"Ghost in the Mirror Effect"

Welcome to Experimental Films. Today, we're not doing much. We're just showing you how to do the ghost in the mirror effect, asked by these guys. So here it is.
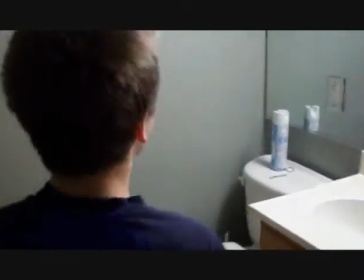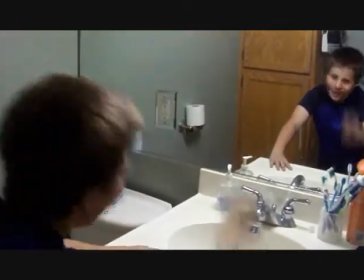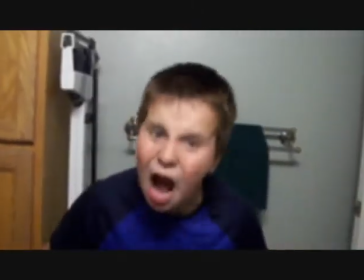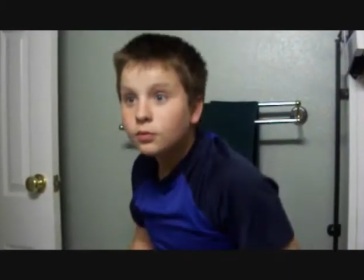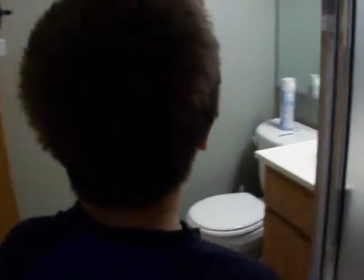0:54 The first thing we did was take a master shot. This set up the scene and showed you what the inside of the bathroom looks like. With him and the mirror combined, you can get the idea that he's there and his reflection is in the mirror.
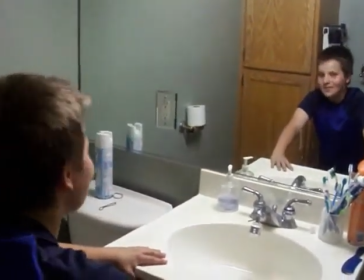1:08 After you establish that your actor is looking at his mirror and the mirror is cooperating with him, you can take a close-up on your actor from the mirror's point of view. Now this can be done in a manner of ways, using a Dutch angle, which is tilting the camera slightly so that you see the world in a weird kind of way, or just a straight-up close shot. That'll work too. After that, you can take a shot of your actor in the mirror, but not showing your actual actor. Therefore, Or, you'll see him doing weird things like being possessed and such, but you won't see him actually acting it out in person.
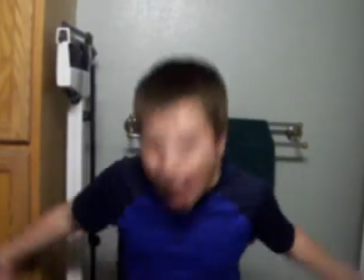1:44 To create a synthetic reflection, all you have to do is get footage of your actor doing what the mirror is supposed to be doing,
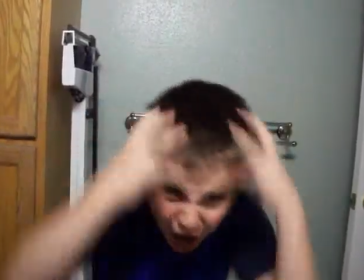1:51 and then you flip it horizontal in Movie Maker, and then add a little blur,
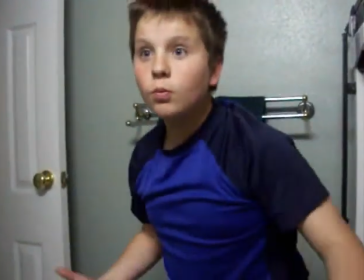1:59 and it looks pretty nice. Remember to get your actor's reaction. his reaction sells the effect. Edit like so, and you get an effect that works pretty well without green screen. As far as green screen goes, we haven't exactly been able to find a code that actually works for addonfx, but if you want to try blue screen, we've tried some of that, and it works semi-well, but not so well. So you can find that down in comment box down there not them thanks for watching hope that helped and i'd like to definitely see what you guys can do with it and you can add that as a response to this video if you want
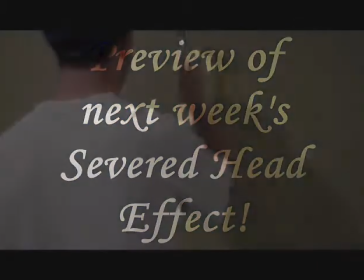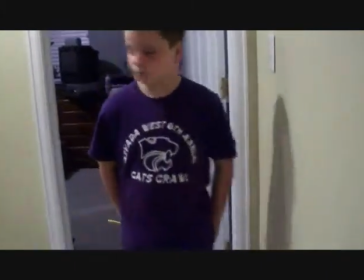2:56 with the agency my
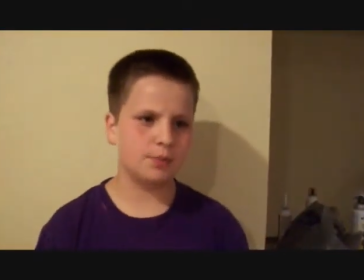3:00 never worked out Right, I gave her all my money, nerdy forty eleven cents, she said you need a magic word to give me- You're fired.
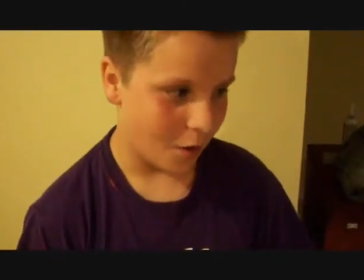3:07 What? We're not firing you per se. We're just letting you go for the future that comes in.
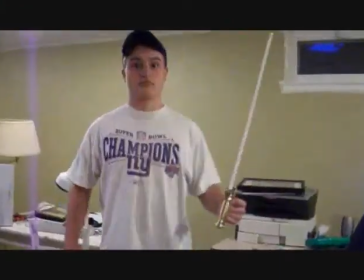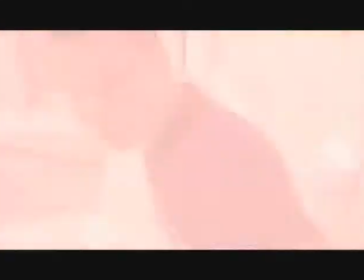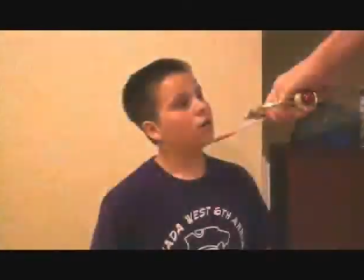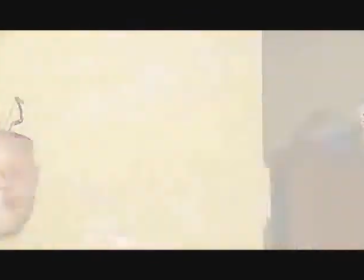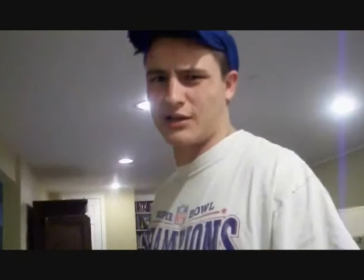3:37 Hmm, that was a little less rewarding than I thought.